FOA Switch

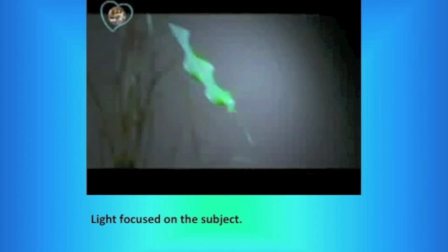4:04 The sound is somewhat peppy, and it's like a fast beat, so to me it sounded like, do something now, act fast, and something like that. But dialogues are not used here, and that's one thing.
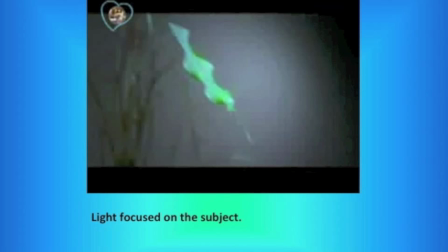4:21 And the simile is used very much, like the plant is compared to a tree, and then the snow globe to the earth and everything. So, simile is used. Even there's a juxtaposition, like the paper and the plant, so it's somewhat related, right?
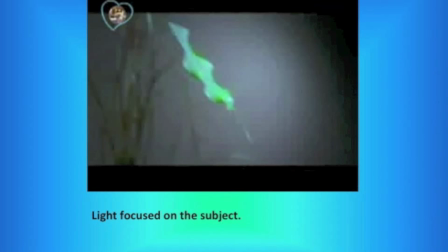4:38 So, there's juxtaposition too, and yeah, that's what I think about this ad. Connotation is figurative. We have to get meaning from this ad. It's not direct, so we have to understand the concepts.
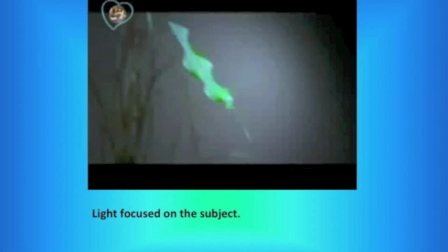4:58 and let's look at the second map now.
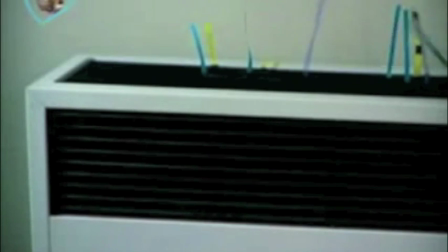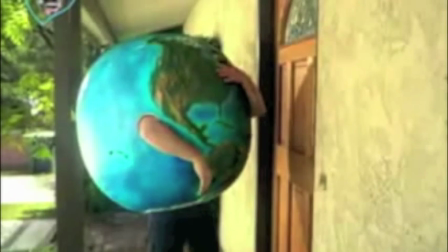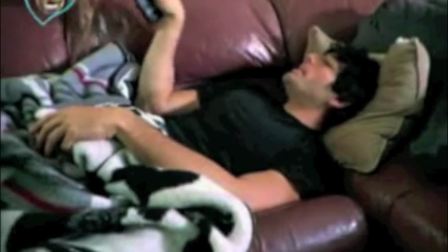5:20 I have the air on in here. It is Death Valley hot out there.
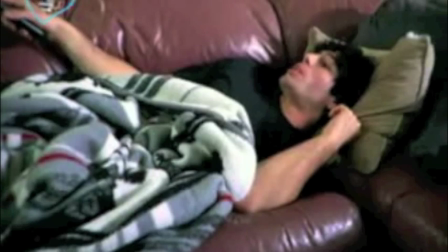5:26 It wasn't like this 50 years ago. It was not this hot. What did you do?
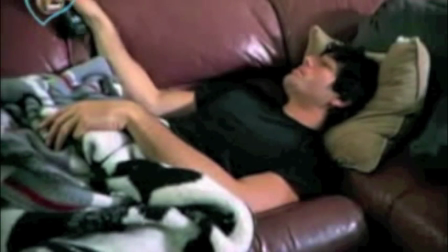5:35 Every time you knock, I'm gonna cut a tree down. That's three trees.
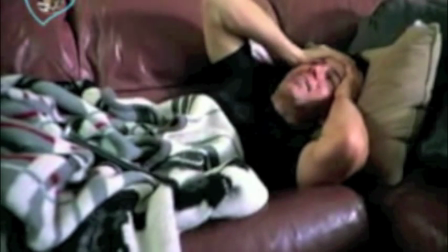5:41 This is what happened to the dinosaurs, man. and you nag them and nag them until they all kill themselves.
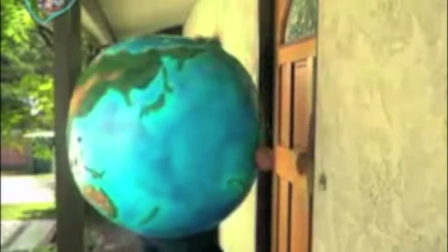5:48 Oh my god, sir!
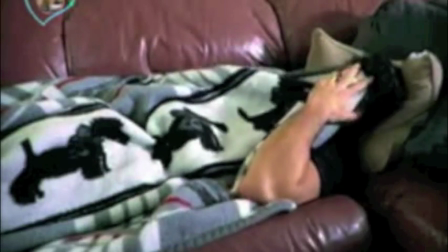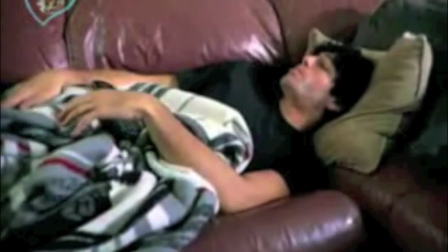5:55 I don't want to live with you anymore. How do we get out of this?
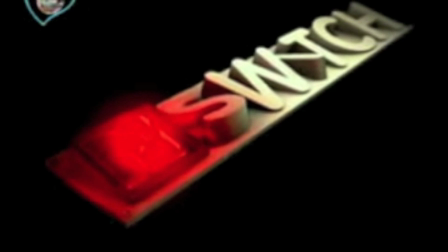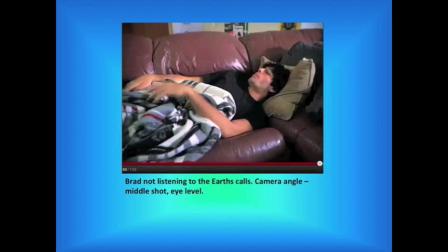6:05 Uh, it's, uh, again, like, long shot and sometimes close up. Again, it's an eye level as, uh, the first stat. Um, and the image is, again, a home, but here, Yeah, at one point.
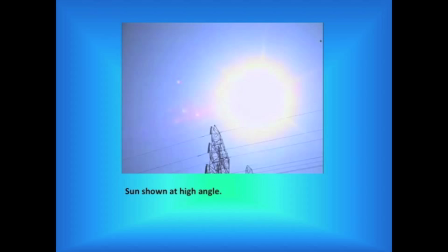6:24 The sun is shown at a high angle, so it implies that it's a very hot day and the sun is powerful too, somewhat. And the camera focuses on the temperature and the air conditioner and everything. And so, like, it's a really, really hot day.
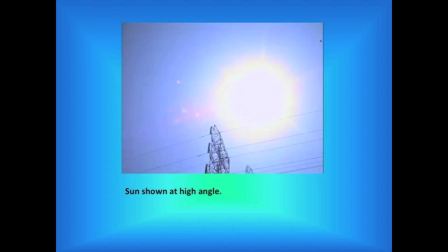6:38 And he has the air conditioner on so cold that he has a blanket on himself, so it's increasing global warming.
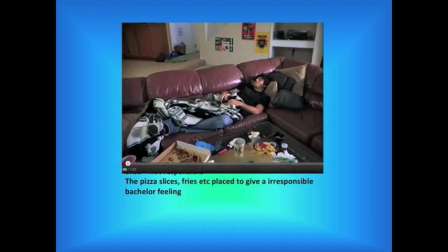6:48 yeah yeah it's again in home but here the use of the pizza slices and everything and it's like he's a very irresponsible guy and creates some sort of bachelor feeling and the light is bright and so it's a warm day
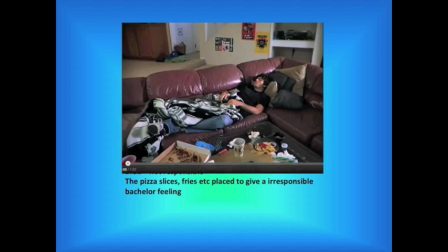7:07 as you can see and so because like the light is not focused you can You can see everything, it's not focused on the subject. You can see here, you can see everything.
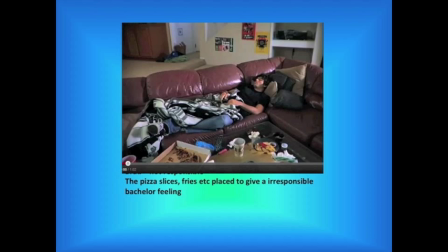7:23 So, light is not used perfectly, some sort of, I think. And the sound is natural and superimposed. When you hear the ad, you can always hear some sort of funny music going on the background. And Brad also keeps shouting over Earth's marks.
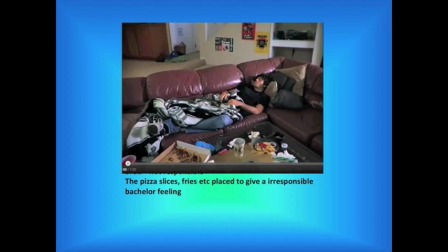7:42 So we can relate this to the cause of the Earth, which we too are ignoring. We too are ignoring the global pollution and everything. We have to set it right.
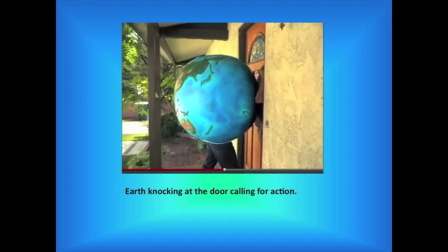7:57 And then at last the Earth is tired of this and it dies.